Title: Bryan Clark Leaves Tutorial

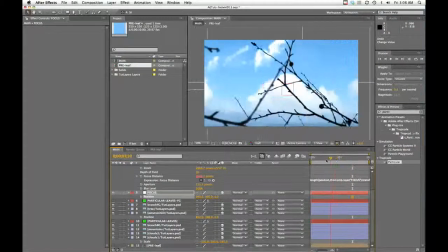(24:41)
Now let's put this into use. I like where that's sitting so we'll just leave that there but say as this as this branch comes into frame maybe we want to pull that into focus so we'll just hit a keyframe here and
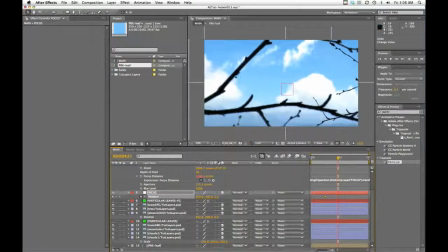(24:59)
we could drag this manually and try to figure out where to put it but that's the whole point of doing it this way is that we don't have to do that I can grab my foreground layer hit P and see that the Z depth is at negative 674 so I can type that
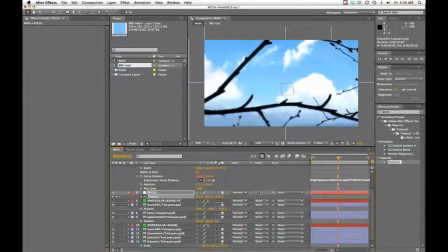(25:17)
in here negative 674 and now it's perfectly in focus.
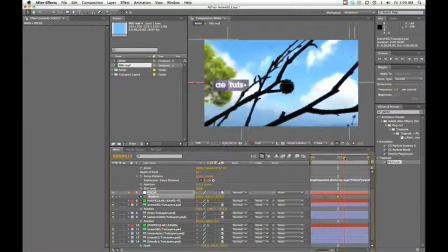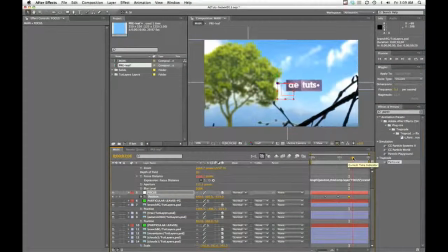(25:27)
I'll put another keyframe and as we land, I'll drag this over, as we land I want things to kind of slowly pull that logo back into focus. So pull it over here and we know that's sitting at zero, right? So zero and we're there.
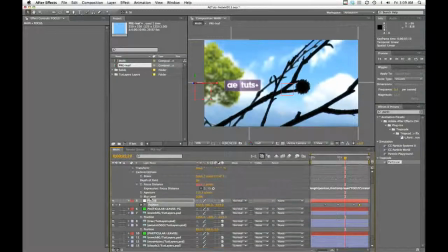(25:46)
Of course now maybe I want this to be a little more dramatic so I can crank that aperture up just even more.
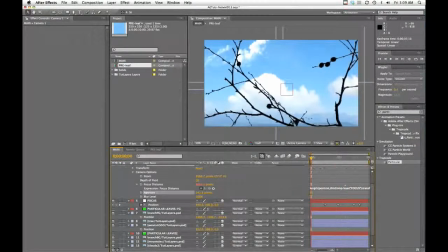(25:56)
Now I've got some pretty cool depth of field effects. Let me RAM preview that.
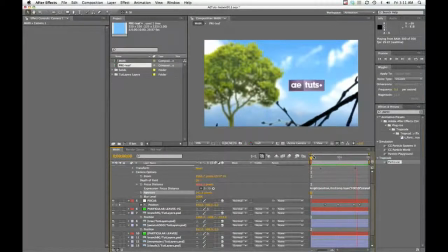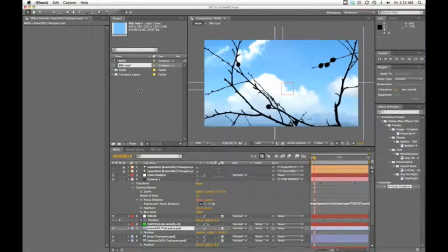(26:11)
So all that's really left is to finish this off with some color effects. Just to make it a little easier to see what I'm doing, I'm going to make a new composition.
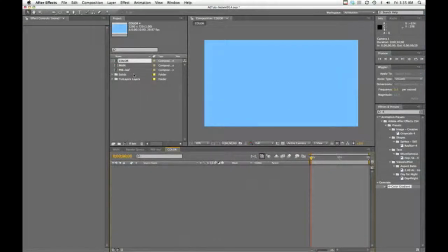(26:23)
I'll call this color. And I'm just going to pull the main comp into this one. And then I'll I'll put my color effects on top here so you can see what I'm doing a little because I've got way too many layers going in that other composition.
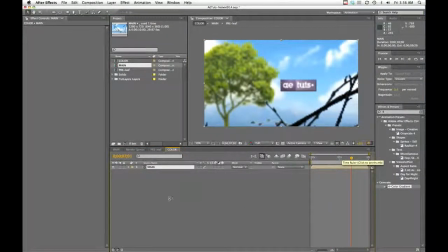(26:38)
The first thing I want to do is this is kind of flat so I'm just going to start us off with some general curves. Well, first let me do this, let me turn this to draft 3D. It's going to temporarily turn off my camera effects
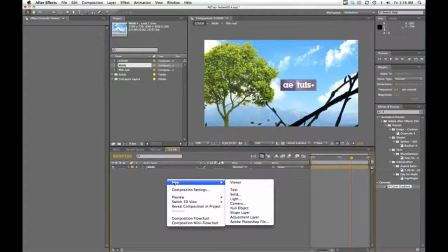(26:53)
just to make it a little faster. so I'm going to go to an adjustment layer here.
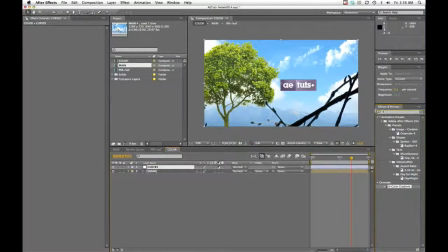(26:59)
This will be curves and I'm going to add curves to the layer and I'll just kind of make a standard S curve. I really want to just enhance the darks here and kind of bring the color out.
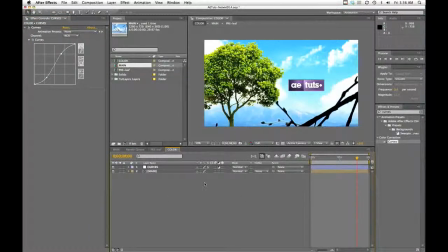(27:16)
It's already looking a lot better. And the next thing I'll do is I'll just give it kind of a gradient overlay to create sort of a vignette. Pretty easy. Simple thing to do. Ramp. Oops.
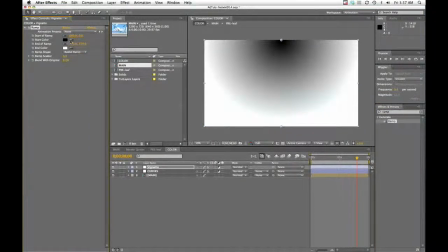(27:35)
And I'll make it a radial ramp. I want this to be...actually I want this one to be white.
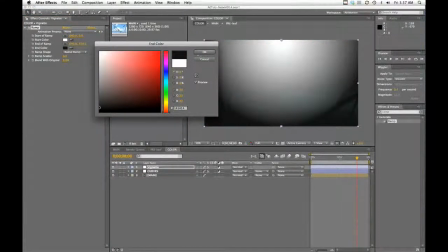(27:41)
This one to be darker. Maybe not quite so white.
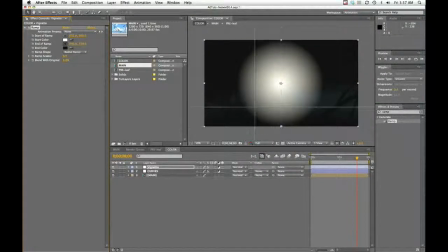(27:50)
And start a ramp right around the middle. And I'll end And I'll
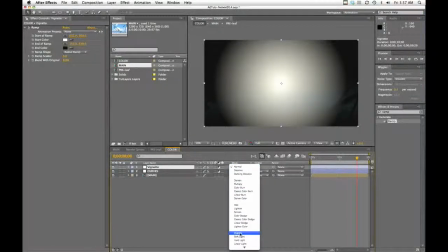(28:01)
change this to Overlay, my blend mode here. It gives me kind of a hot spot.
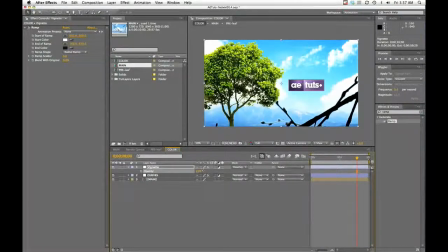(28:07)
Here's without it. I'll just kind of pull that up until it looks good, until I get some nice dark edges around the corners there and a pretty good hot spot in the middle.
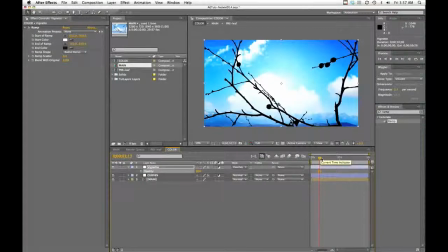(28:20)
I just want to be careful not to, you know, overdo it and blow this stuff out.
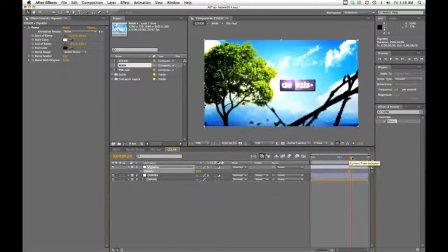(28:28)
out, which is blown out right there. I think as it passes, it just kind of gives it a highlight and looks good.
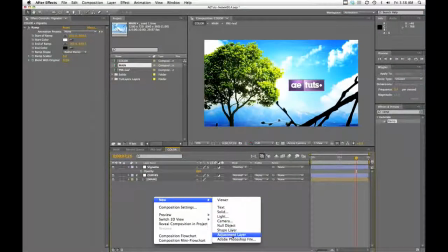(28:35)
So that'll work. Next thing I'll do, another adjustment layer, like a blur vignette.
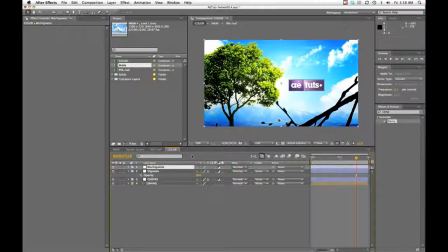(28:42)
I always like to soften up the edges. Well, not always, but in this case.
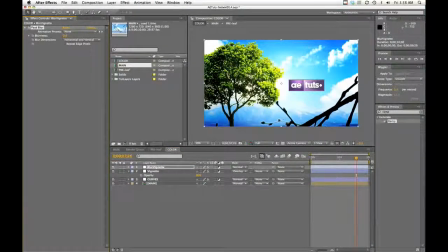(28:49)
So I'll grab a blur here, fast blur, just give it about a 5 or so, and I will mask out the middle. So just give it a circle, something like that, maybe a little off center.
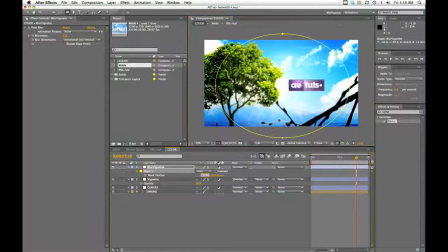(29:04)
I'll hit F to feather my mask and I'll crank this feather up to about 350 or so so it's a nice soft edge. and then I will just flip the mask by changing this to Subtract. So now my center is in focus.
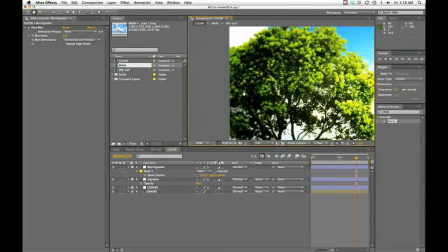(29:21)
You can see if I zoom in, but the edges are a lot softer.
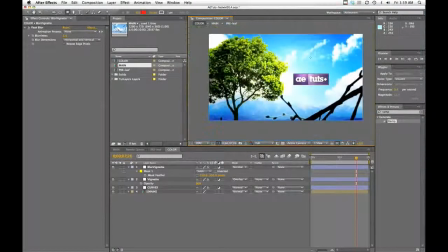(29:29)
So that's looking good. And one little trick that I've picked up, this will be my Overlay Mode. I just found kind of an interesting effect. It's another blur.
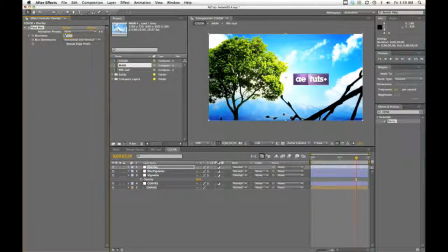(29:45)
We'll give it about a 4 or 5, let's say 4 maybe, yeah. And all I do is just add a blur to this layer and then change the blend mode to overlay.
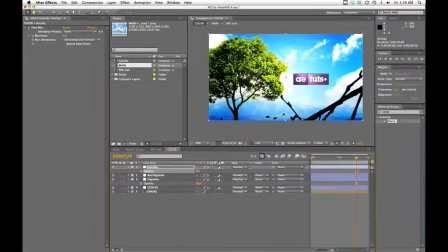(29:58)
And it punches things up quite a bit. Now that's way too much so I'll set it to 0 and kind of give it a little more. But I usually end up somewhere in the 30s. But, as you can see, it's a little hot with the fact that I've got two vignettes on this.
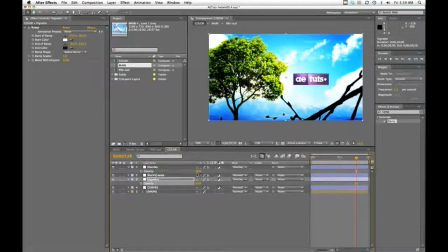But there's something about it that just softens everything without blurring it. It just gives it kind of a nice, warm, soft, almost film-ish kind of look, and I just like it a lot.
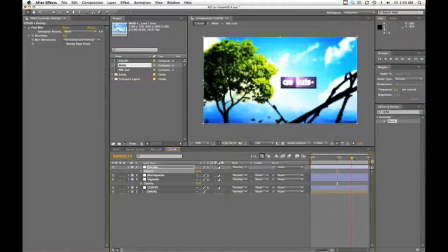(30:31)
So, that's kind of a personal opinion thing. Now, this is already looking pretty good. If you wanted to do like a nice, clean, bright blue, natural look, you might stop here.
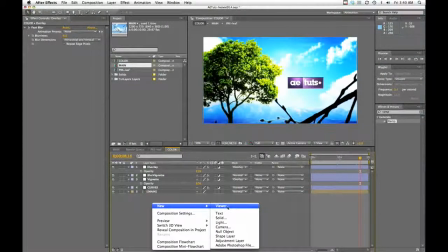(30:42)
But one more thing I like to try is just dropping some color over the top.
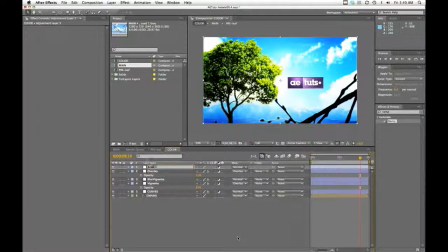(30:49)
So one more adjustment layer, I'm going to call this 4 color, and I'm going to add a 4 color gradient.
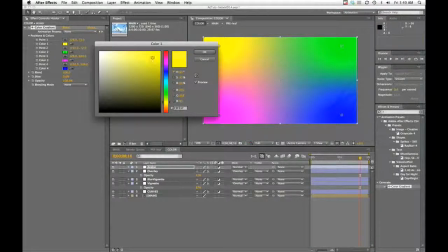(31:00)
Now that's ridiculous. But I will take a yellow, maybe some, well a little bit of kind of a yellow green wouldn't be too bad, and then some orange.
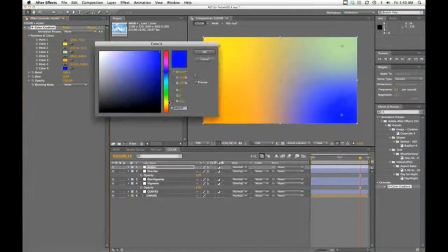(31:14)
I just want a really warm tone to drop over the top of this, some oranges, reds, that kind of thing.
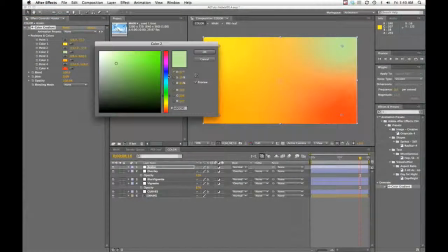(31:22)
I'll change that to a blue, actually. It's going to be where the sky is.
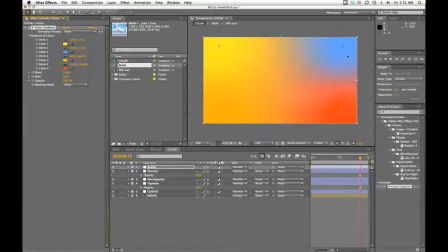And then I will change the blend mode to color.
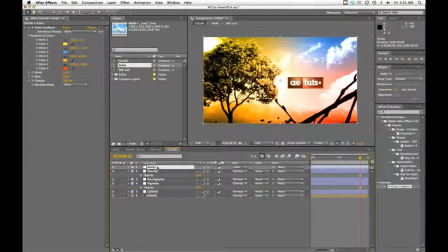(31:38)
And well, we got a pretty cool effect there, but that's a little too much for my taste. So I'm going to drop this down, bring it back all the way to zero, and as you can see if If I just pull it up, it just kind of gives everything a nice warm tone, almost kind of a retro feel. I've got it at about 50 there.
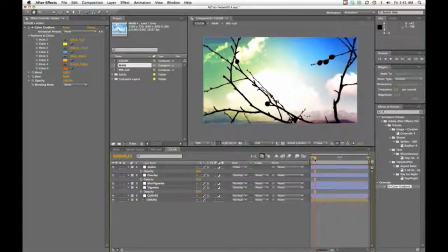(31:56)
Now obviously depending on your style and your tastes,
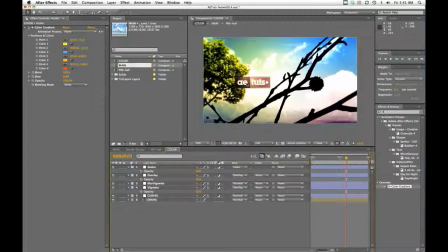(32:00)
you might think the blue is way better than that and you might hate this or you can just drop it down a little bit. Sometimes it's nice to just kind of soften some of the bright blues there.
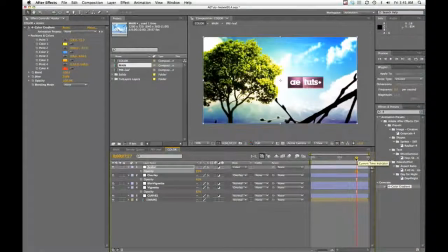(32:13)
It's really up to you.
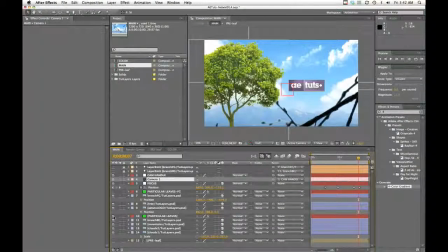(32:17)
and I want to go back over here and turn my leaves my particles back on just to see what all this color is doing to them
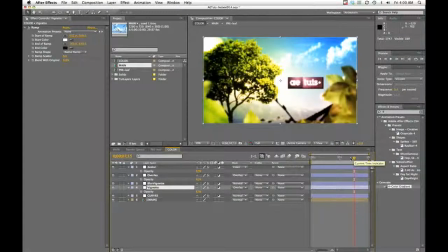(32:27)
now obviously you could just tweak all day long but let's go ahead and just put the last one and I mean it this time
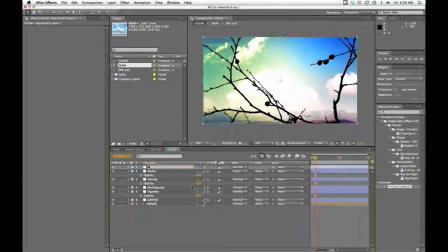(32:36)
we're going to do our little Wizard of Oz effect here so let's give it a desaturate layer